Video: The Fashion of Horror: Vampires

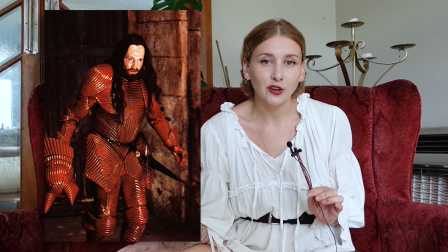985s
Dracula's suit of armor is a totally new take on the character, drawing clear inspiration from wolves, samurai warriors, and the human anatomy, the ribbed pieces coming together like raw muscle.
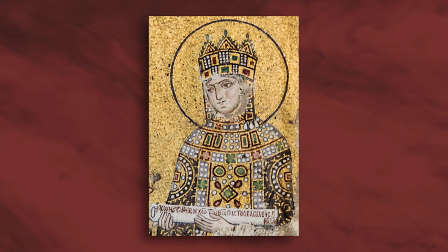998s
Coppola also showed Ishioka Byzantine art and specifically requested that Gustav Klimt's The Kiss,
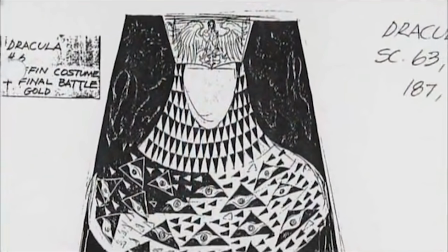1005s
a work known for its intricate gold detailing, be translated into one of Dracula's costumes.
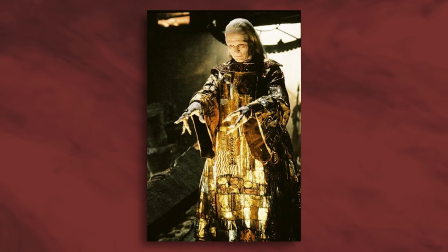1010s
It became the inspiration for his final outfit, in which he takes his rest.
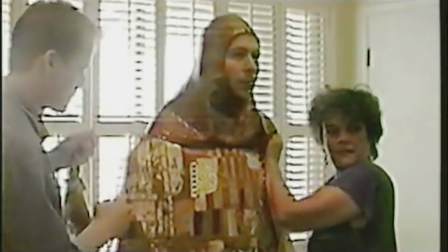1014s
It's a stunning patchwork of gold, silver, and vibrant color,
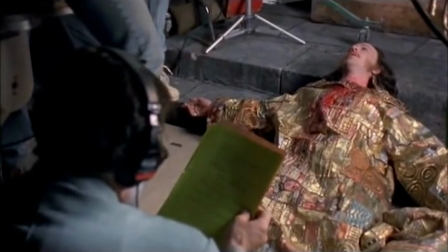1019s
possibly also a reference to the idea of an accumulation of lives. Ishioka said of her designs, "My image of Dracula should have a million faces. It's almost like endless transformation." Along with Klimt, this final robe also resembles priestly vestments, changing our view of him from a night terror to a supernatural being finally seeking the light.
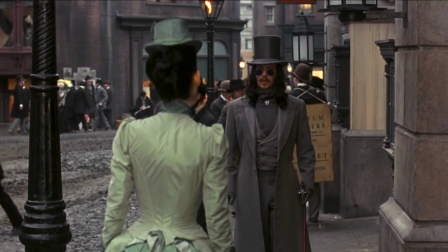1046s
This is one of the film's more discreet costumes, and Dracula's little sunnies always made me laugh because I thought they were so out of place, but it turns out people did wear sunglasses in the 1890s. And even this choice of accessory is purposeful.
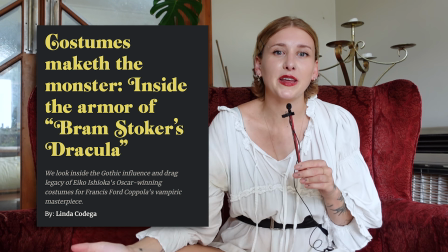1061s
As this article by Linda Kodega for The Spool suggests,
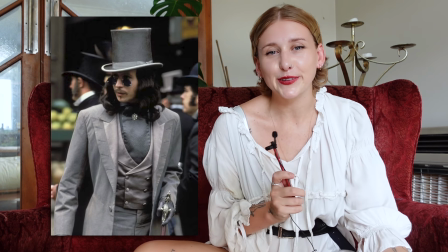1065s
the sunglasses and mop of long shaggy hair allude to the look of rock and metal frontmen like Ozzy Osbourne, playing on pop culture satanic panic and hinting that beneath his tailored suit,
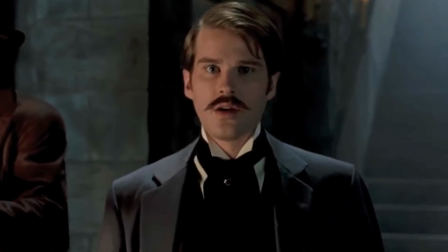1079s
Dracula is a dangerous man. In my opinion, the standout costume in this film is Lucy's wedding dress.
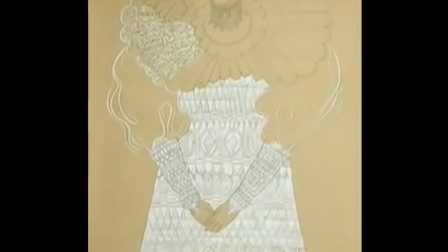1087s
And I'm so happy she's a vampire in this scene because it means I can include it shamelessly.
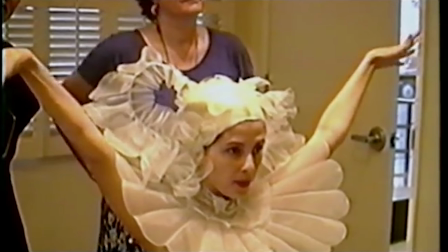1092s
It's intricate, unusual, inspired by a lizard, and pure white to represent her marriage and new birth.
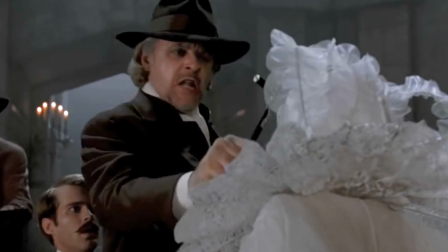1099s
To me, Lucy in this scene is the ultimate glampire, embodying decadence and decay. Coppola famously said of his Dracula, "The costumes will be the set."
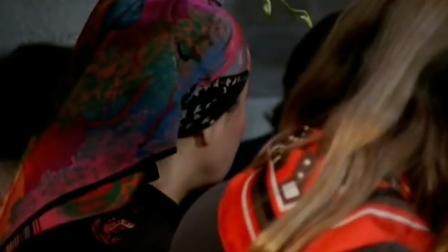1111s
He elaborated in this behind-the-scenes interview saying, "I was going to lead with the costumes.
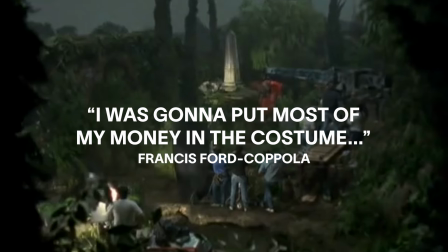1116s
I was going to put most of my money in the costume, and I was going to diminish the sets." It's to this we can attribute why the costumes are so elaborate and luxe. They're there to paint the whole picture and stimulate the audience on a different level. A key influence of the vampire aesthetic is the time periods that the films take place in.
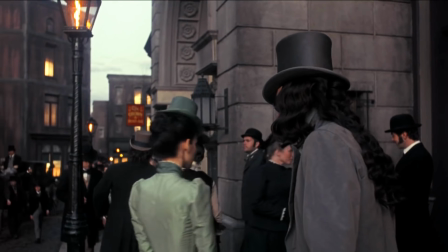1138s
Glampires tend to be found in period pieces up to around the early 1900s, I would say,
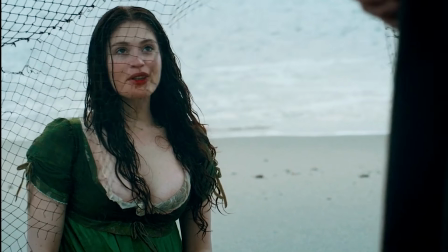1143s
and this is because the voluminous silk gowns and velvet waistcoats and ruffled
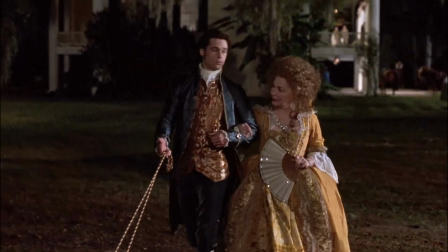1149s
blouses that we associate with glamour were actually worn between the 17 and 1900s. Only really by the extremely wealthy, but as on-screen vampires often get the wealthy Dracula treatment, they get to enjoy the best fashions that the Baroque, Rococo, Neoclassical, Regency, Victorian and Edwardian periods had to offer.
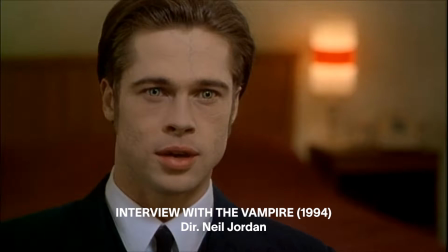1171s
As a great epic that takes place between 1790 and 1990,
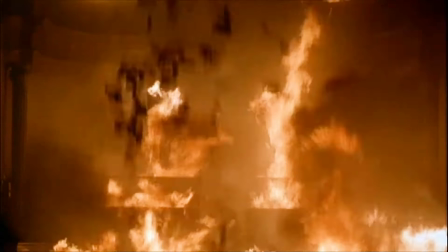1175s
Interview with a Vampire really established the glamorous historical vampire trope in cinema, depicting vampires moving through history. Renowned costume designer Sandy Powell said that although the costumes aren't totally period accurate, that everything is right for the period in terms of cut and silhouette and feeling.
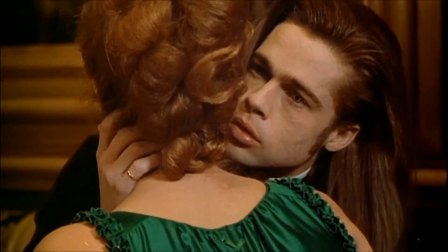1194s
So you could consider Lestat and Louis to be bloodsuckers that blend in,
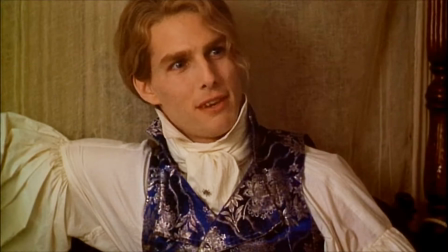1199s
but it's the opulent historical period and class that they're blending in with that makes them glampires. This is just what the bros were wearing. For our two lead vampires, Powell didn't really go in the black, white, and red color combo direction.
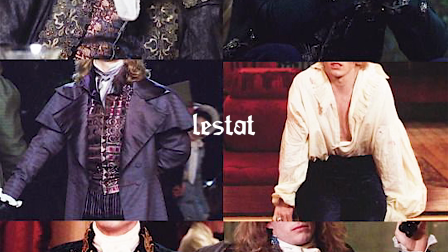1214s
Instead, she put Lestat in deep navies, silver grays, and purples, which keeps his look dark but not
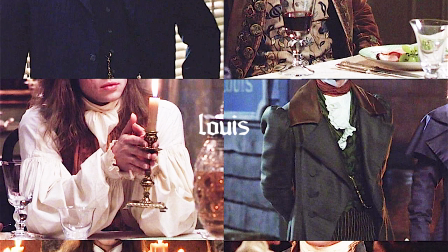1220s
stereotypical, and Louis in more earthy, faded colors to make him seem warm and humble.
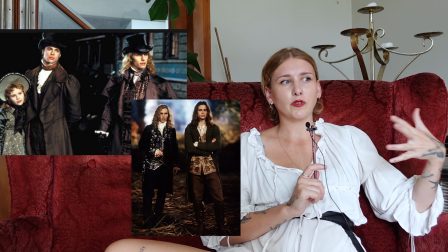1226s
It's really subtle and really yummy use of color. Yummy is such a mum thing to say. Love it, darling. It's so yummy.